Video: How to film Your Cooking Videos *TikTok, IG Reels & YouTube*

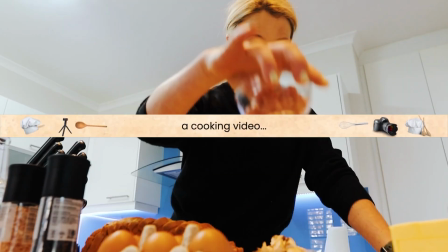There are two main ways to film a cooking video. The first is with someone presenting the steps.
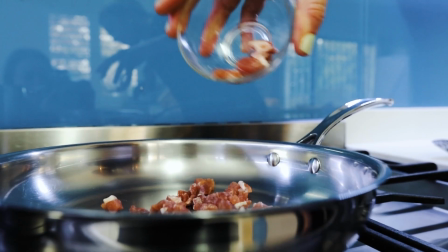This person walks your viewer through what is being made and how to make it. Think of Jamie Oliver, Nigella Lawson, or a Gordon Ramsay cooking video. The second type of cooking video that is gaining a lot of traction these days would be a faceless cooking video.
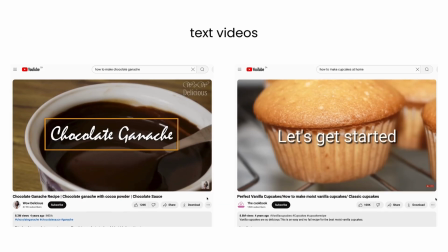Here there are voiceovers or sometimes even text only that walks an audience through the process of putting a meal together.
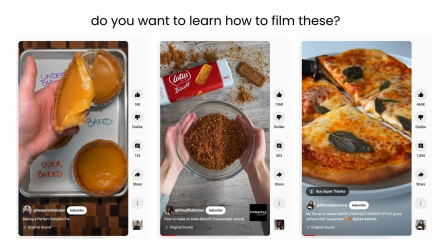Let me know in the comments if you have any questions about how to make a cooking video like this, because today we're going to discuss the videography basics behind the former, the cooking video with the presenter.
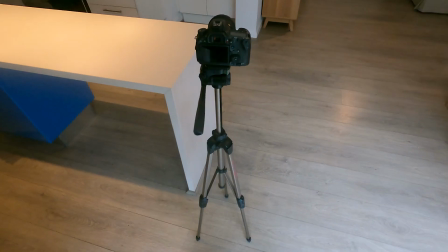Alright, let's start with what you need. A tripod is essential if you're filming by yourself.
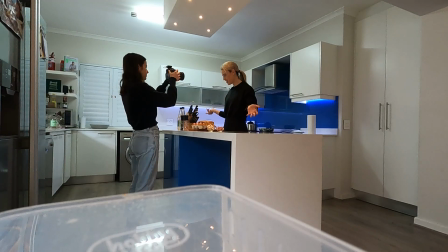That said, if you have a friend who is open to filming you, this could make the experience more fun,
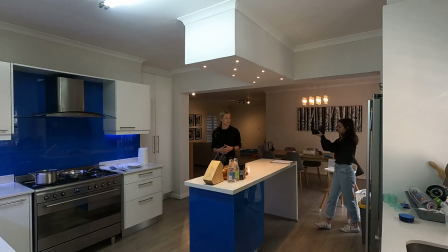but they could also assist with moving shots that you can't get with your camera fixed on a tripod.
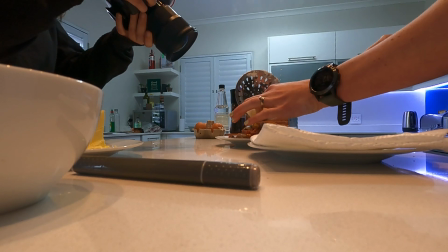A buddy could also keep an eye on the quality of the footage.
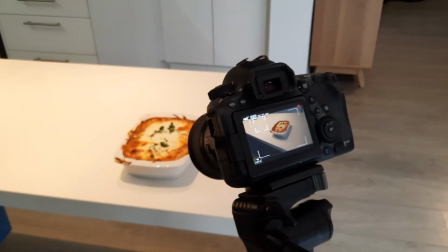Once you know how you are going to stabilize your camera, either with a tripod or a friend, you want to ensure that you're not making the mistake that sees your audience get distracted, causing them to leave your video.
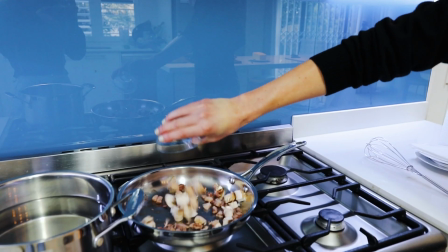Now, to keep your audience focused on what you're cooking, keep your cooking space clean and decluttered.
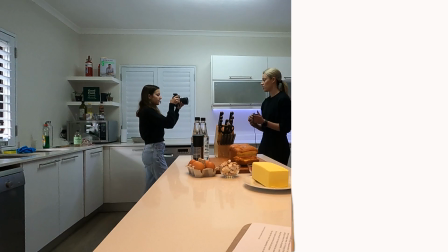Unless you're Marie Kondo, you probably have some things that need to be put away. I know I do.
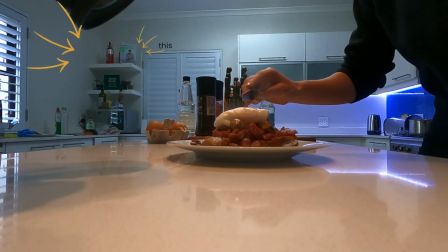So it's totally normal to have to move things to one side of your kitchen. We want to move any clutter so that it's out of the frame.
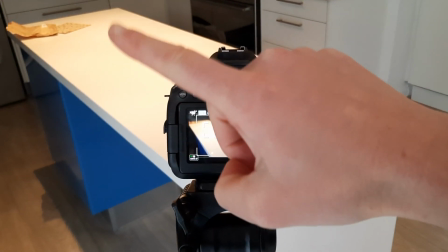And we check this by positioning the tripod in different places in your kitchen to see if any clutter is creeping into the frame.
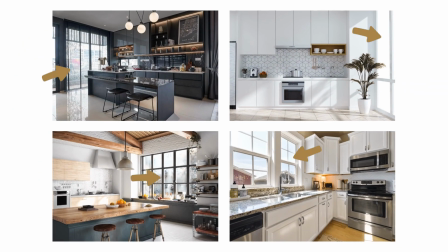Then, if you're starting out, you want to cook in a space that has as much natural light as possible.
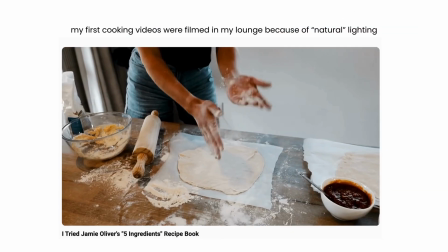So this may even see your first few cooking videos not actually being shot in your kitchen,
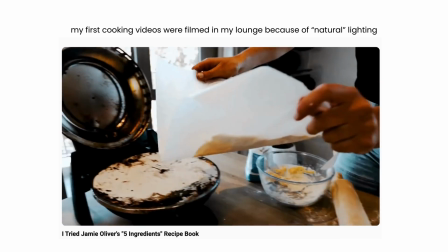but perhaps in a different space in your home where there is a lot of natural lighting that's flooding in.
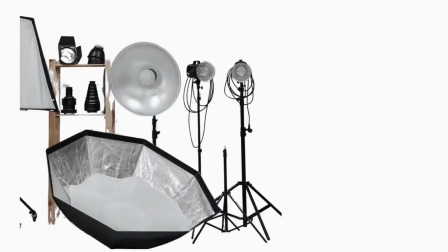But once you have budget for lighting, you'll see it makes all the difference in terms of highlighting the most delicious part of your meal. Now, in terms of the videography order of events, you want to have a tight shot list. I'll break down some helpful shots in a second, but first, let me share a secret with you that you'll find in some of the best performing cooking videos.
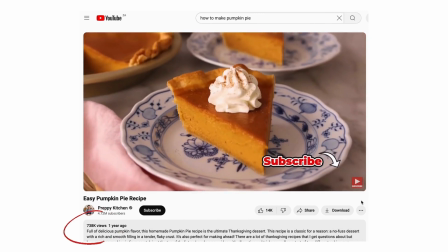In most videos with high views, you'll always see the after shot first.
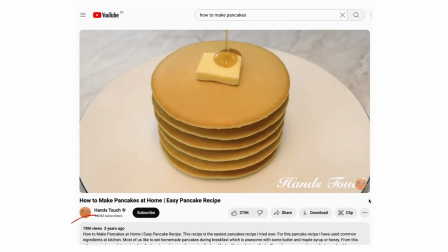People want to get excited about what they're making, so if your end result is captured beautifully,
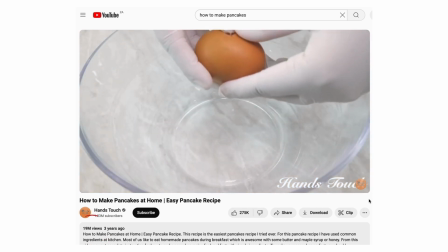it inspires your audience to stick around for all of the steps.
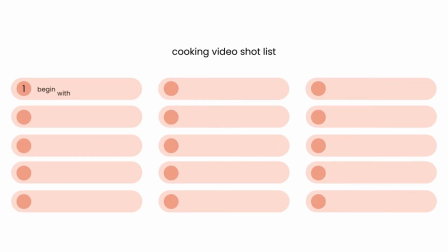So when you're creating your shot list, it helps to envision what your final shot could look like, and when you get to the end of filming your cooking video, try a few different options so that you can select the best one in the edit.
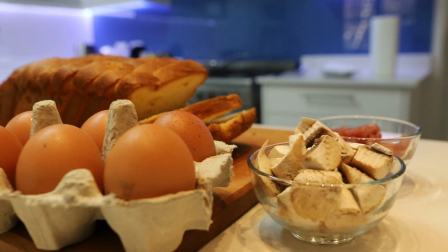Okay, but now let's move to some shots that are helpful to take. It helps to have all your ingredients laid out on your kitchen surface.
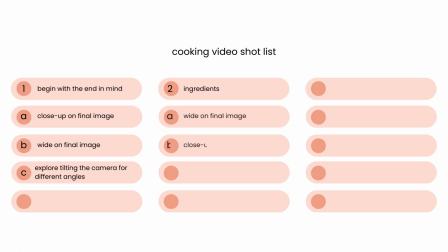It helps to have a combination of wide and close-ups of these ingredients, and then to try a few different angles as well.
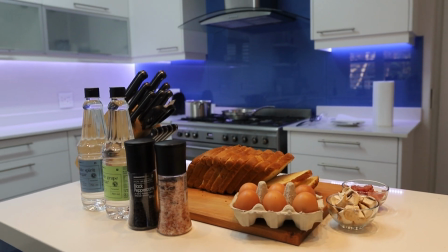The wide angle could provide context for your viewer of how the ingredient fits into the final dish,
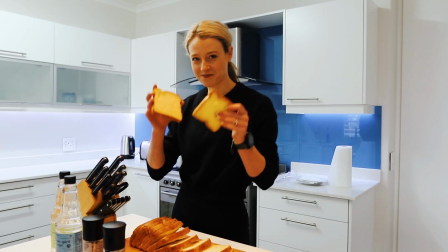and the close-up focuses their attention on the actual ingredient and how you plan on using it.
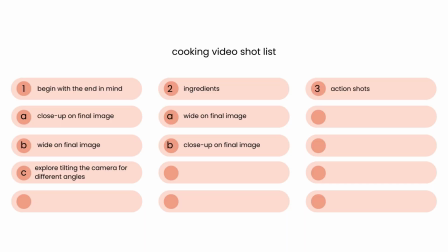Then for the in-action shots, if you're filming this by yourself, I'd go for close-up shots as your focus is on the main thing, which is what you're cooking. But if you have multiple cameras or if somebody is helping you, you can aim to add some wide shots to your close-ups as well.
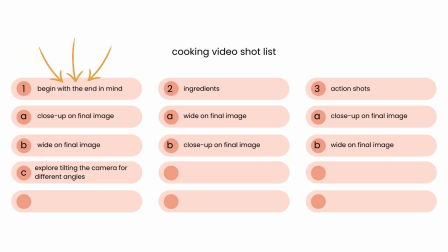Now, we've spoken about the start of your cooking video needing to show off the end result,
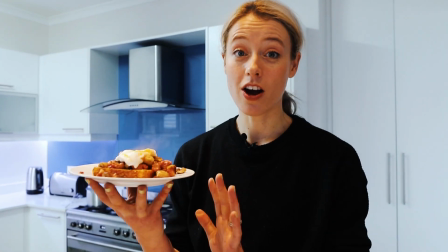and I'll get to an idea of how you can end your video in a second. But first,
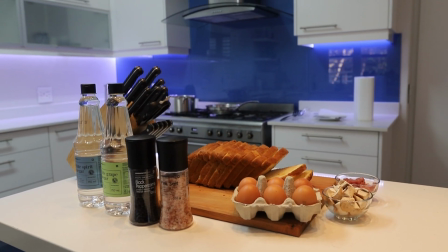the secret to linking all the shots that you've captured from showcasing the ingredients to actually making your dish is in your choice of music.
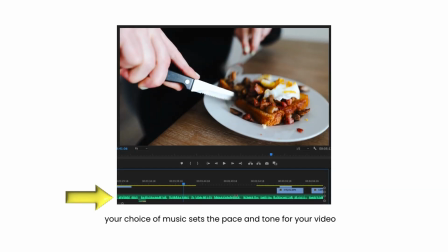I'll link what I use in the description, but basically, if you're using a track with a punchy beat, you're likely to find that you'll be pulled towards a fast-paced edit, which is likely to include some quick cuts.
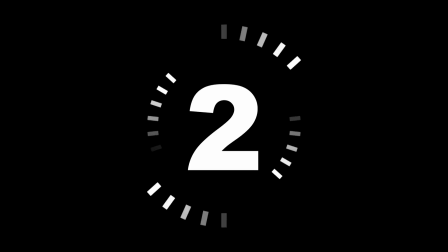Here's an example of a song that has somewhat of a faster tempo.